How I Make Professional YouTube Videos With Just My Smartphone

And my tripod is in front of me. So that's how you should set your lighting and your tripod. And finally, step number 5. This is what you do after you have recorded your videos. So make sure that you follow the previous steps to record your videos. And once you're done with this, you take it to your editing app. Let me show you what to do. Like I said, I record almost all my YouTube videos using my Android phone, and then I also edit them with my Android phone. But because I'm using my Android phone right now to record this video, I'm going to show you the exact same things that I do on my Android phone using this phone.
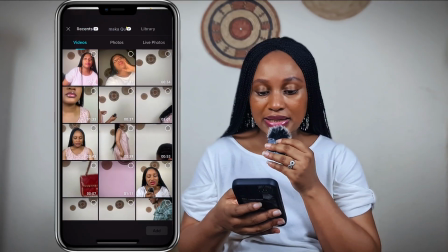4:44 Let's dive in. So we are in CapCut right now. I'll click on Create, and then I'll select the video I want to edit, which is this one.
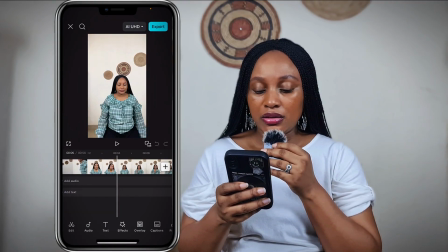4:53 I'll click on Add. It will bring me to my timeline. So to edit your videos, you need to cut out all the unwanted parts in your videos.
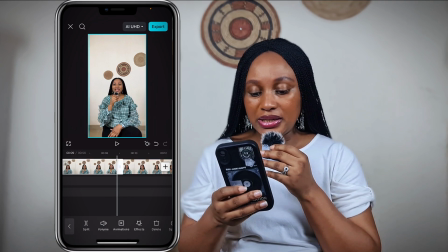5:02 So just tap on it, tap on split, and then you delete the parts that you don't want. Cut out everything, all the mistakes. This is the first thing that I do when I'm editing my video.
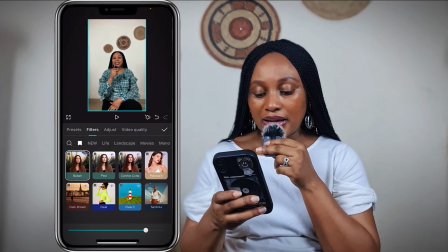5:13 So once you're done doing that, I just slide and then I click on adjust, click on filters.
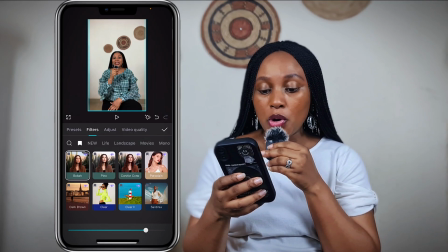5:21 The filter that I use is called bokeh. I have it saved. So I'll just click on this save icon. It will bring it out. I use this one. I love it because it usually adds this blur effect to my background.
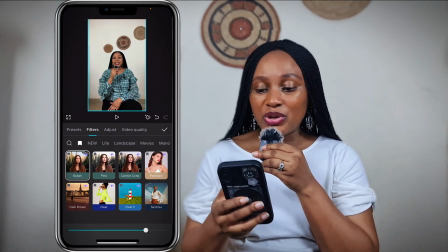5:36 So I don't even need to do it. The bokeh filter just adds it for me. As you can see, it has already added that. Let me just show you. This is the before and this is the after. And I have not even done anything yet.
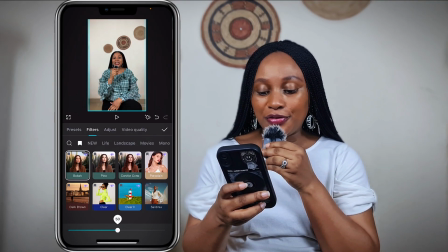5:50 So I just slide it. I leave it at 50. And then I click on adjust.
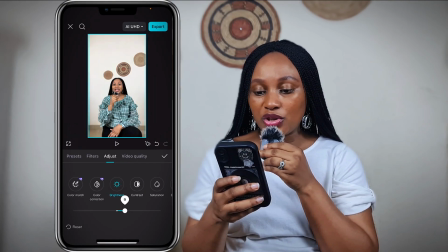5:57 Here I get to adjust the brightness.
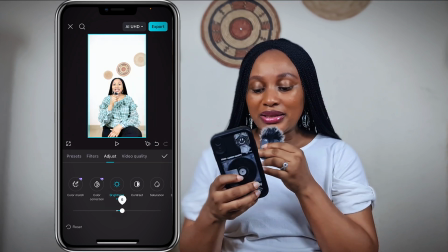6:00 One thing that I do when I'm color grading my video is I like to do the extreme, both extremes, to see which one to settle for.
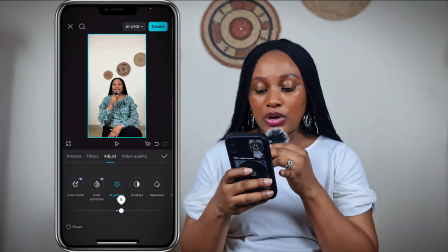6:08 So for this, I don't want the video to be dark. I want it to be slightly bright. So I'll increase the brightness to 2. I'll tap on contrast. I'll increase the contrast to 4. I'll increase saturation to 5.
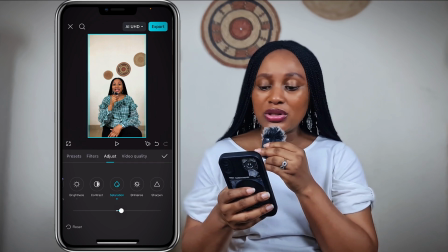6:27 And I also like to tap on it to see the before and after, just to be sure that I'm not changing it into something totally different, just improving the quality.
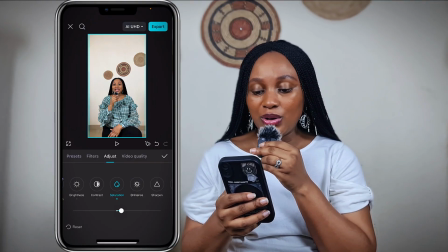6:36 So just tap on your video. This is the before. This is the after. You can see we're not doing so bad. I'll tap on brilliance. So for brilliance, I'll reduce it to about -6.
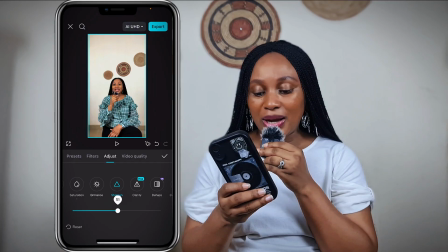6:50 Oh, I'm usually very, very, very generous with my sharpen. I sharpen it to about 65.
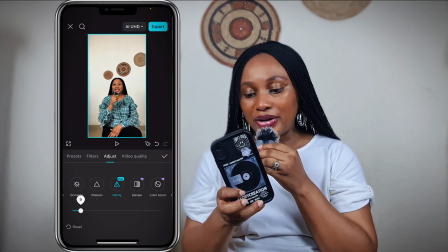6:58 I'll increase the clarity to, I'll leave it at 10.
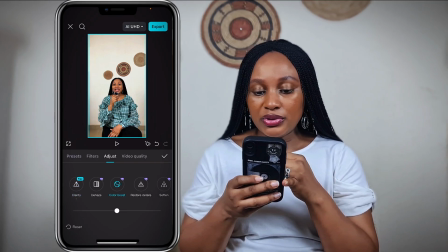7:06 And I don't usually use the haze. Color boost, I'll increase it to 6. I don't tap on restore details. There's a way it makes it look and I don't like it.
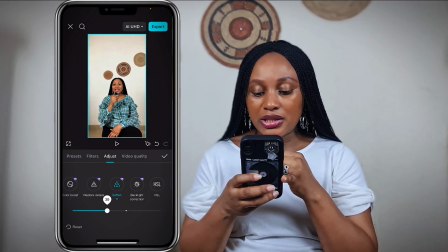7:18 I'll click on soften and I'll just leave soften at 40. Let me see the before and after to be sure. Okay, we're still on the right track. Backlight correction, I leave it at 20.
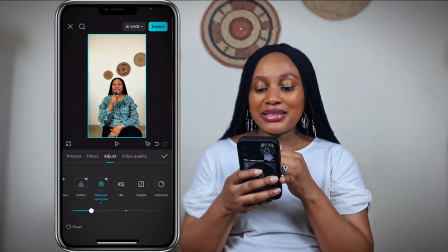7:33 I don't usually use the HSL unless I am wearing a very colorful outfit and I want the colors to pop.
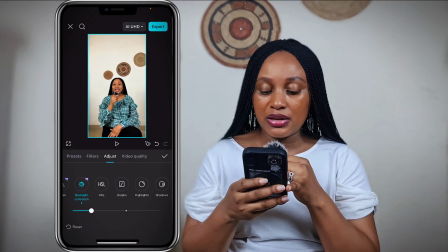7:40 But for this, I will just leave it. I'll click on highlights.
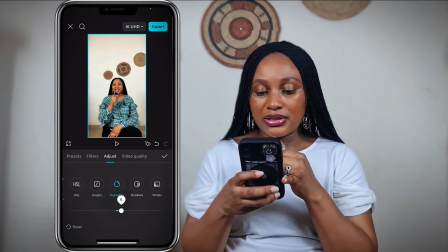7:48 I'll increase my highlight to 5. I'll leave that 5. So for shadows, I'll reduce the shadows to -6. No, I don't want the background to be bright, so I'll leave white to -6.
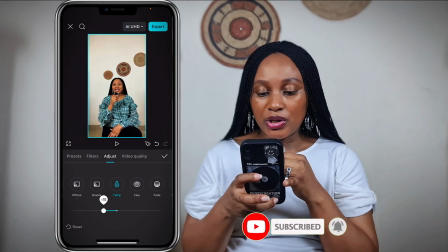8:08 I will not tap on the black. I'll click on temp because I want to balance the saturation. I don't want it to be too orange.